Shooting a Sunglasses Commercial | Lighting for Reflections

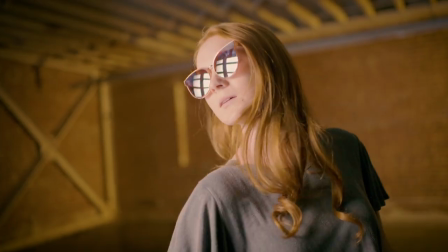[0:00]
Welcome to 4 Minute Film School. I'm Valentina V and today I will be covering how to light for reflective surfaces like glasses. Let's go.
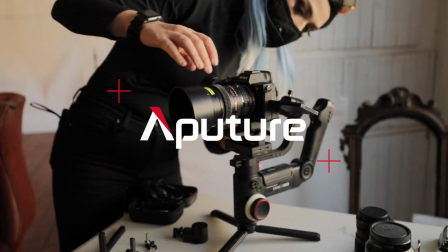Today we're lighting a sunglasses commercial because it's the ultimate reflective surface. It is on your subject's face.
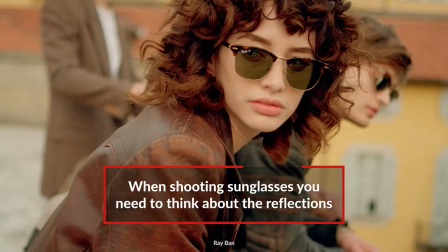[0:21]
So how do you take care of all of the weird reflections happening in the space? Well first, make sure that any light that is hitting the subject makes sense in the scene.
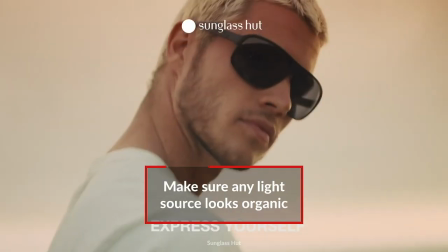[0:31]
It's not looking like a film light, like you brought an extra light in. And secondly, it's the operator.
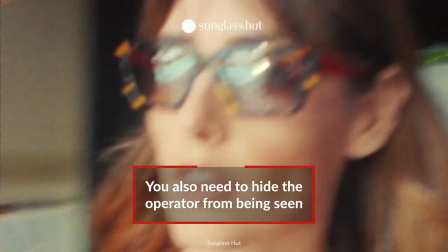[0:36]
How do you hide the operator when the camera is pointed straight at the surface? Let's look at our first setup.
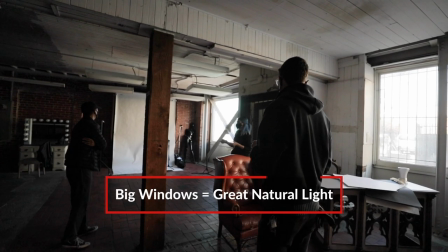[0:42]
The first thing I did was walk into this room and see these giant windows.
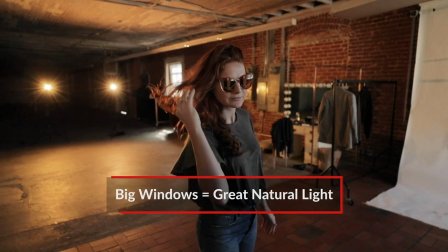[0:47]
Windows are a perfect way to get light onto your subject's face without actually having any film lights in the way.
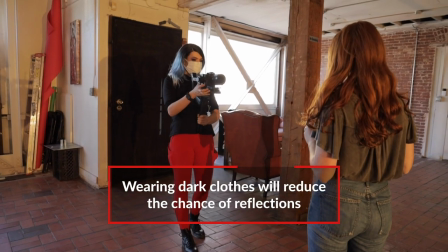[0:53]
Instead of wearing something like bright clothes or having my hair out,
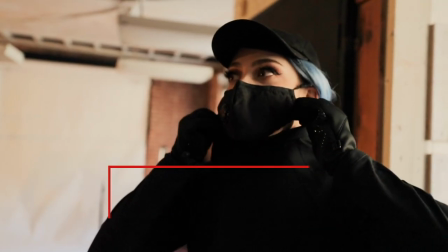[0:58]
I tried to disguise myself as much as possible by putting on a black mask, black pants, black gloves, any way that I could disguise myself.
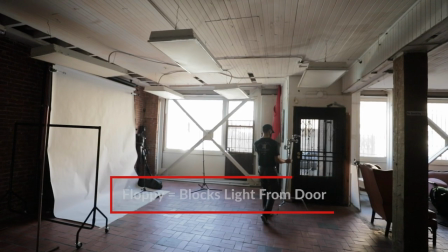[1:07]
Secondly, there was this door, but it had this grate in it and a lot of light was passing through.
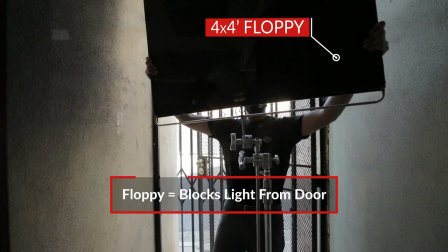[1:12]
So we put a floppy in the door to make sure that it was all blacked out.
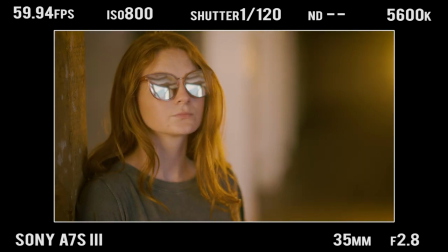[1:15]
And I hid right in front of the door so you couldn't see me in the reflection of the glasses. If you don't have a black surface to hide in front of, you can also cover yourself with black, whether it's some sort of black fabric,
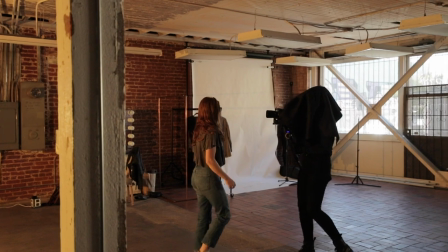[1:28]
a t-shirt, black felt like I used, or duvetyne.
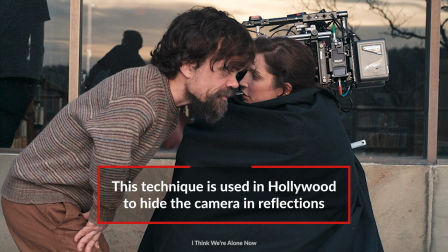[1:31]
This is a technique that cinematographer Reed Morano used on the film I Think We're Alone Now to hide her own reflection in the windows of a scene.
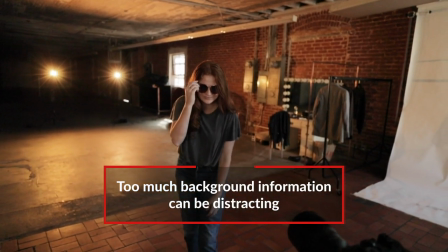[1:39]
Even though there was a lot of depth behind my subject, it was a little bit busy and I wanted to really just knock it out of the frame.
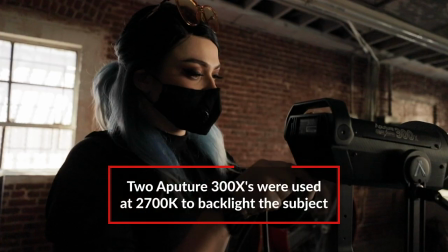[1:45]
So I took two 300Xs all the way down to 2700K to
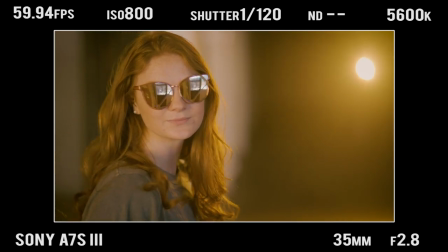[1:51]
give me that nice warm glow and punched them directly into the camera. I also made sure to put them on black stands so that you couldn't see the stands that they were on.
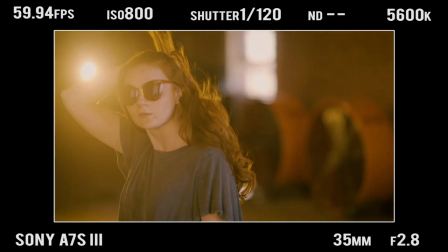[2:01]
So it just looked like two bright spots of light that were giving our subject a nice halo behind her. This is also really useful because I was moving my camera around a lot. Forward, back, side to side.
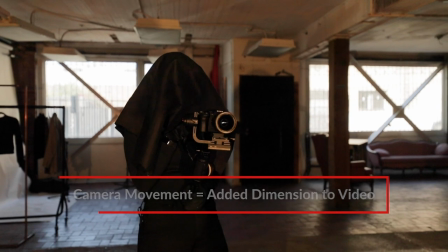[2:13]
I wanted to give an ethereal floaty quality to the video.
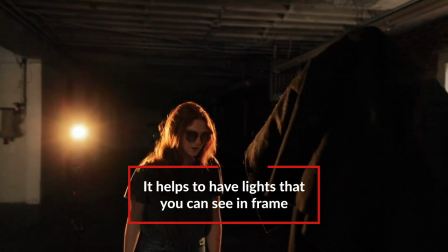[2:17]
So it's important to have lights that can actually be in the shot that you're not trying to hide. What happens when you don't have a real window to create that reflection? This next trick cinematographer Steve Yedlin used in the movie Knives Out to make it
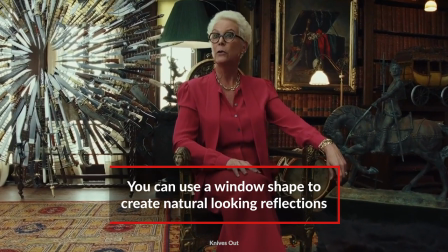[2:32]
look like the light sources on Jamie Lee Curtis's glasses weren't actual film lights.
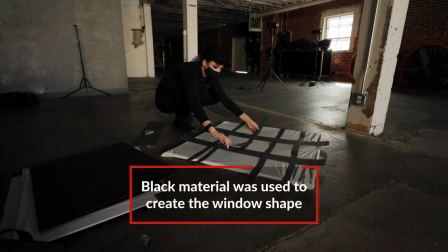[2:37]
We took strips of black cardboard and cardstock and put it in a window pattern, then taped it to a square diffusion frame.
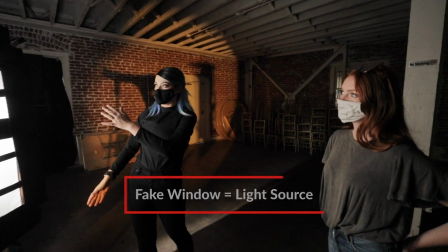[2:44]
That way we could get what looks like a window, but it would actually serve as our light source.
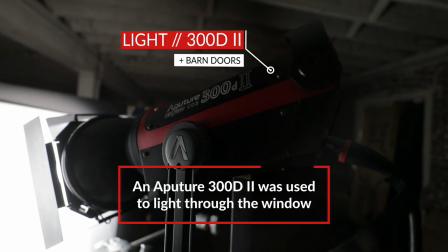[2:49]
The source of the light behind that diffusion frame was a 300d2 light with its standard reflector and barn doors attached to it.
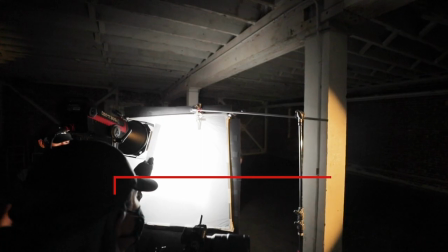[2:58]
Closing up the barn doors allows you to really focus that light in on the square so that it doesn't spill out onto the floor and onto the sides.
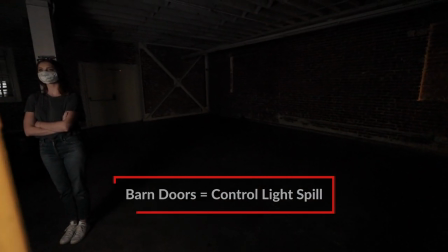[3:06]
The spill isn't necessarily going to affect the look of the face, but it will be seen in the reflection.
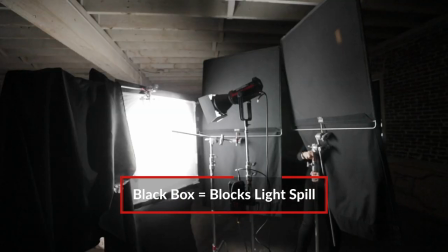[3:12]
We also black boxed this light in order to not have the spill go onto the wall behind me.
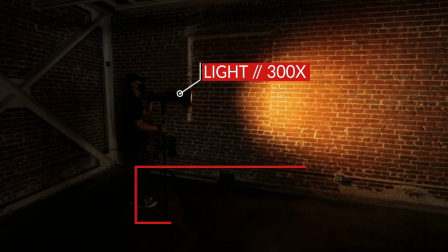[3:17]
Now that we have our key light, it's time to illuminate the background. We placed a 300X on its most tungsten setting pretty close to the wall.
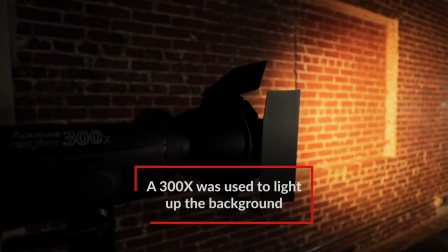[3:26]
That way, it would ping off all of the bricks and accentuate the brick pattern on the wall.
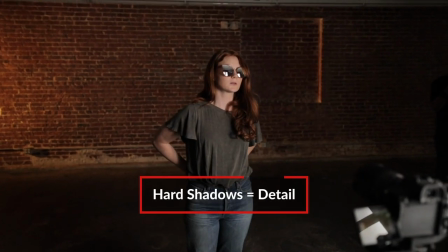[3:31]
If you move it too far away, you lose a lot of the dimension in the background.
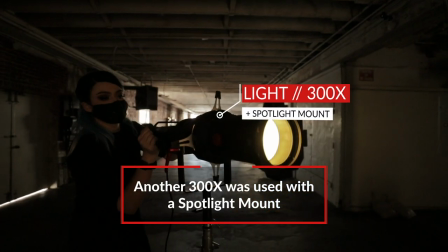[3:34]
And lastly, we took a 300X on its most tungsten setting and then added a spotlight mount in front of it.
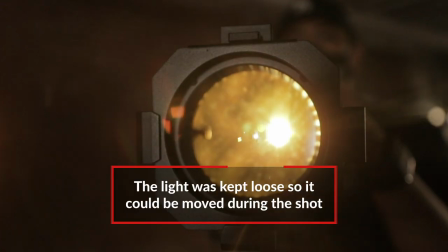[3:41]
We loosened the yoke on the spotlight mount so we could hand hold it and ping the lens.
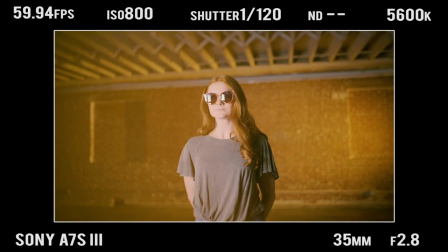[3:46]
If you take a look at it by itself, you can see what a huge difference it makes in the image. For this shot, I instructed our model to go side to side and I did too.
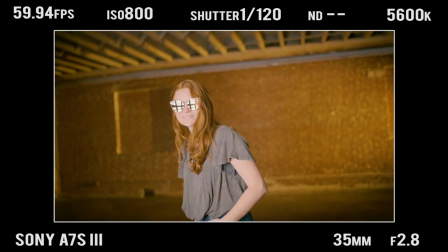[3:56]
I didn't want to go too far in front of the light because then you would see me, it would actually edge me.
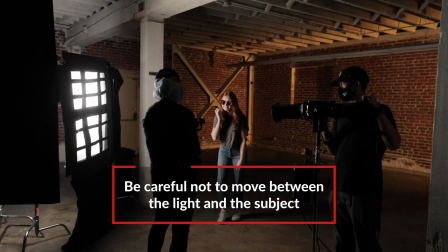[4:01]
So I tried to stay behind it, but I wanted her to move her face to get into the light and away from the light.